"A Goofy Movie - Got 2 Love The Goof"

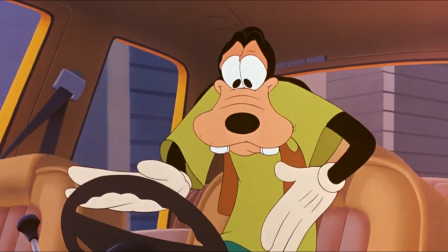[12:23]
The main focus is the relationship between Goofy and Max, and also the parenting styles are also evident throughout the examination of Goofy and Pete.
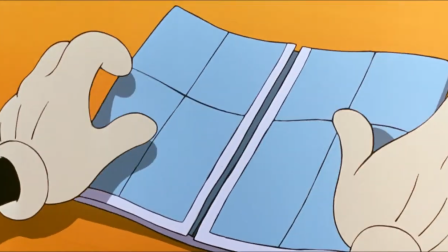[12:31]
Parental relationships where they only knew the style of parenting that was used on them during their upbringing,
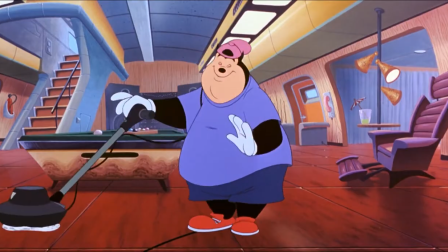[12:36]
and then they thought they could transfer that style of parenting to their child, but it's a different context and a different environment in comparison to when they grew up.
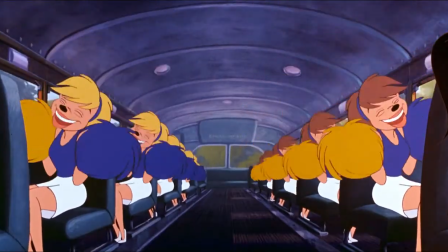[12:43]
And Goofy eventually learns this through spending time with Max and doing things he enjoys.
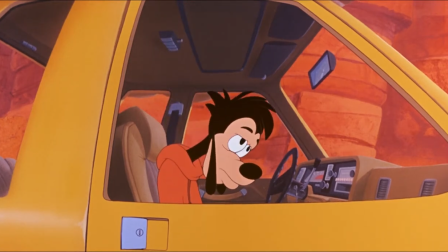[12:47]
Max displays that this needs to be understood in order to understand his parent, and that's probably where Max and Goofy were able to grow their relationship.
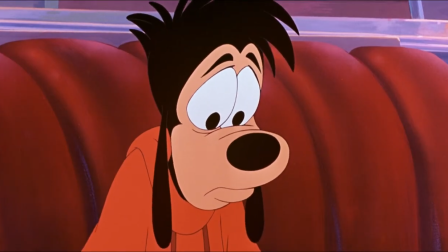[12:55]
Obviously, this is a film, but it shows an example of the ideal type of relationship a father should have with their sons, and above that, the relationship between a parent and child. In fact, this is discussed in a 25th anniversary interview. Bill Farmer, the voice of Goofy, based his performance and drew inspiration from his young son to give Goofy an emotional layer. And Kevin Lima, the director, his father actually left when he was 12 and he didn't see him for another 25 years. With this, he then transferred his feelings into this film and what he believed a father should be and his wants and needs through Goofy and Max. Now, you know I couldn't finish this video without mentioning the music. You know I couldn't do it. The musical numbers in this movie rival those of the well-known Disney Renaissance movies because of the amount
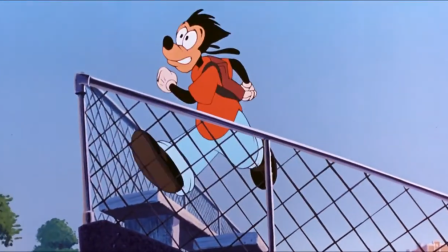[13:35]
of understanding of each of the characters and how they expose the characters' inner feelings and how they drive the movie.
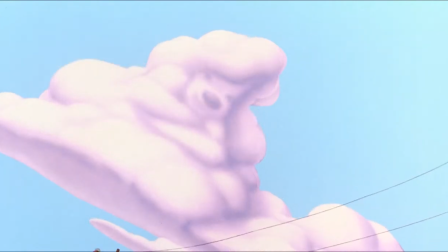[13:40]
Like, I won't go into as much detail as, you know, the one and only music analyst Sideways. Side note.
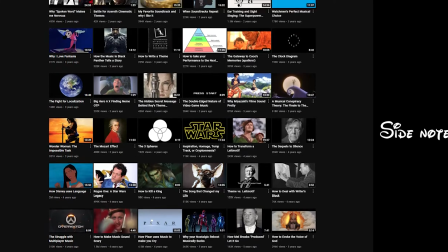[13:45]
Listen, he does incredible essays on music from film and musicals adapted to film, so please watch his stuff.
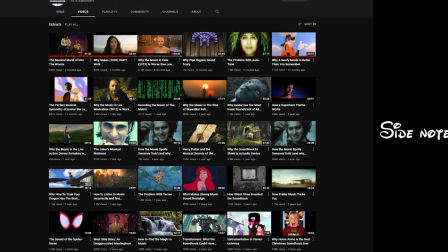[13:50]
Just trust me in that. If you're interested in music breakdowns, Sideways is the guy. Sideways. Now, back to the Goofy movie. The people responsible for the music are Bambi Mo, Jack Feldman, and David Z. Rivkin. Bambi and Jack were in charge of the score and musical numbers of the film, while David was in charge of the Powerline songs.
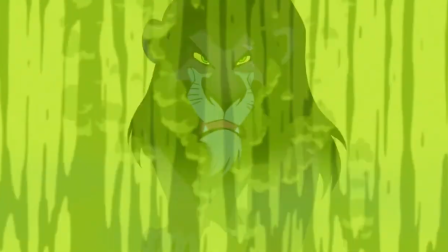[14:06]
Bambi and Jack approached the songwriting in the traditional Disney approach of understanding that songs are one of the most integral parts of the films,
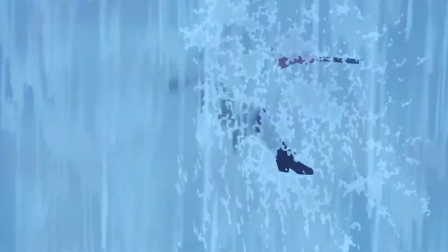[14:14]
and used the history of Goofy and Max to inform the songs and their lyrics.
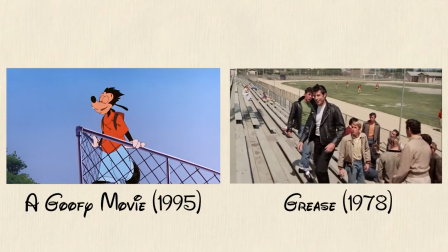[14:18]
For example, the opening number gave me strong Grease vibes, and this is what we learned from it.
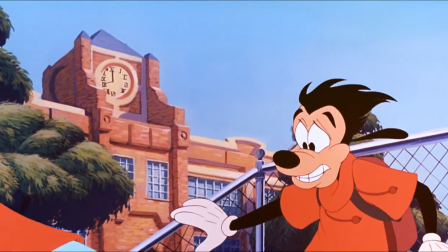[14:23]
The students are excited because it's the last day before summer, while we also learn about Max's thoughts and feelings towards Roxanne,
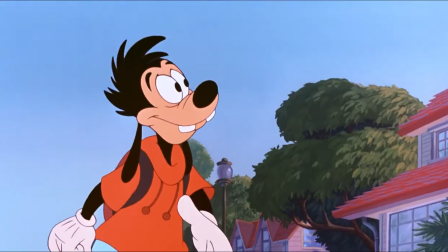[14:29]
while also the feelings of being a teenager and the responsibilities that they have. Max is the main protagonist of the film, but then the song doubles as the I Want song and the world-building,
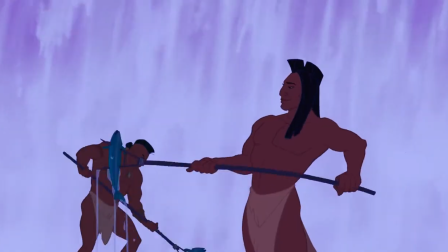[14:38]
scene-setting opening song, instead of having separate songs like other Disney Renaissance movies.
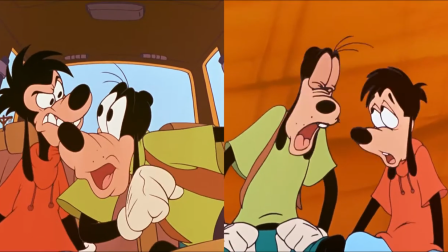[14:42]
Plus, on top of that, the various duets between Goofy and Max demonstrate their relationship and the stages in their relationship.
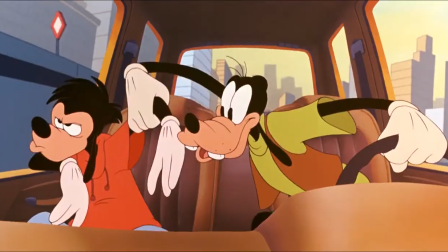[14:48]
Like on the open road, it emphasizes their distinct, differing views,
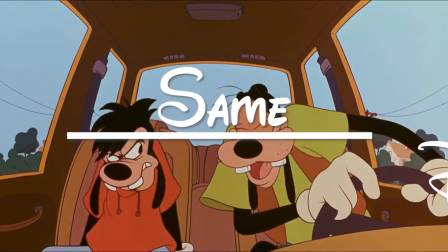[14:51]
but also demonstrates that they're basically singing at the same time, but slightly delayed, and this could be interpreted as how similar they actually are.
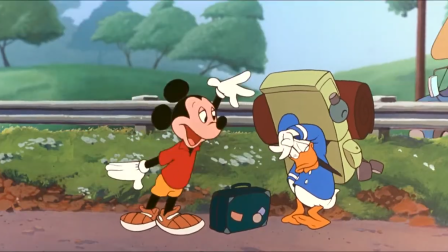[14:58]
But they don't see eye to eye yet, and we'll get to that. Do we know if this song takes place in a Disney world, or was it part of Goofy's imagination, because he's the only one humming the song after it's ended?
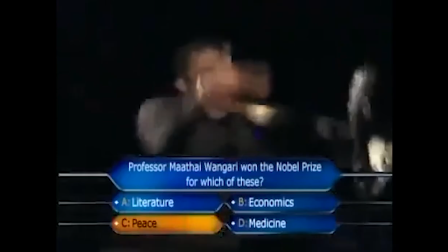[15:10]
But do we care? No! In this world, it makes sense because it's Goofy.
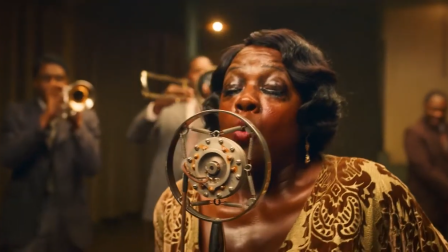[15:17]
Literally, it's a Goofy Disney world. Like in musicals, when people start singing randomly and somehow in unison without ever meeting each other,
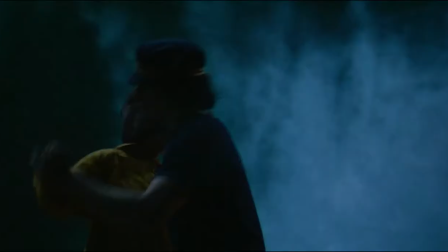[15:24]
ever seeing each other before, it makes sense because we know that this is not reality.
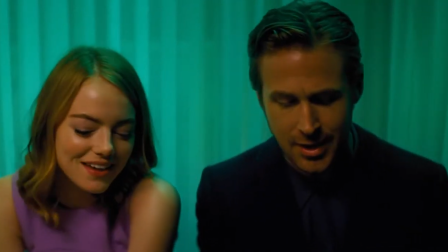[15:29]
In the real world, if someone starts singing, then it's just funny to me. Like, I would laugh.
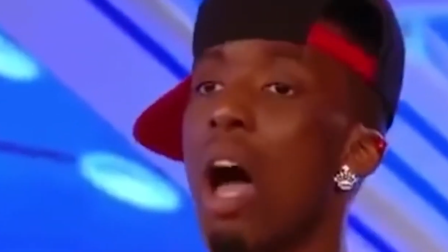[15:34]
I'll laugh.
Look. Touch your hair. I'm fro. Hallelujah.
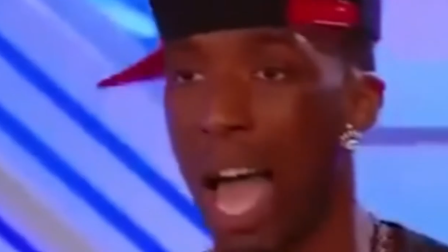[15:39] Yeah.
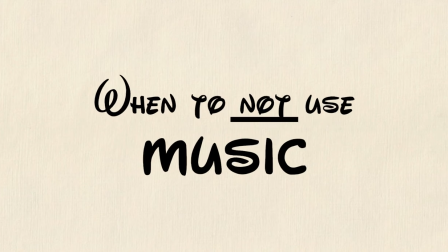[15:41]
Another point is that they understood when to also not use music in order to serve the story, because there's basically no musical number after their little trip to the possum park.
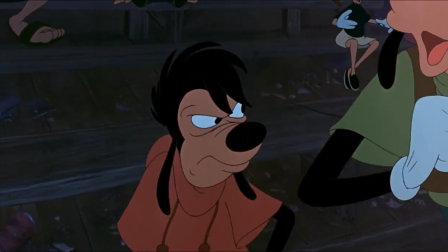[15:49]
It's a little fun jingle, but it's not a fall in your face musical number. And without any musical number,
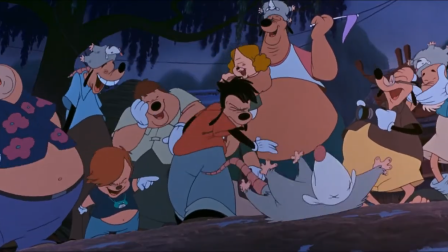[15:55]
the viewers get to watch the relationship between Max and Goofy and how it becomes increasingly tense because they don't see eye to eye and Max withholding the truth from Goofy about the map.
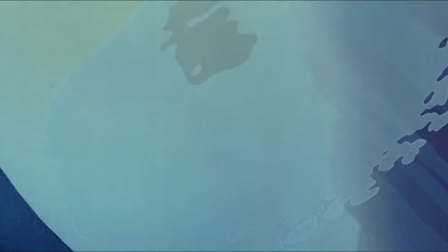[16:03]
Now, with all this emotional buildup, then comes one of the best love songs in the Disney catalog.
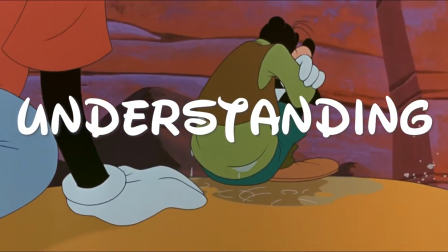[16:08]
A song like this plays the understanding relationship between Goofy and Max after they laid their emotions bare.
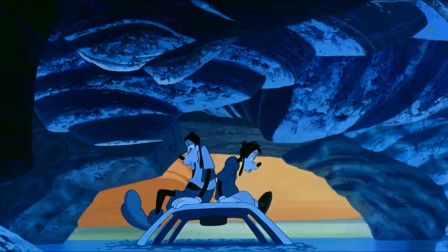[16:13]
Like, it's open. It's beautiful. The openness of the lyrics, the distinct solos during their verses, but then the harmonies during the chorus.
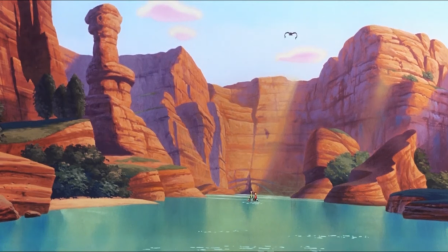[16:22]
They both get time to shine and basically become one through song and acceptance.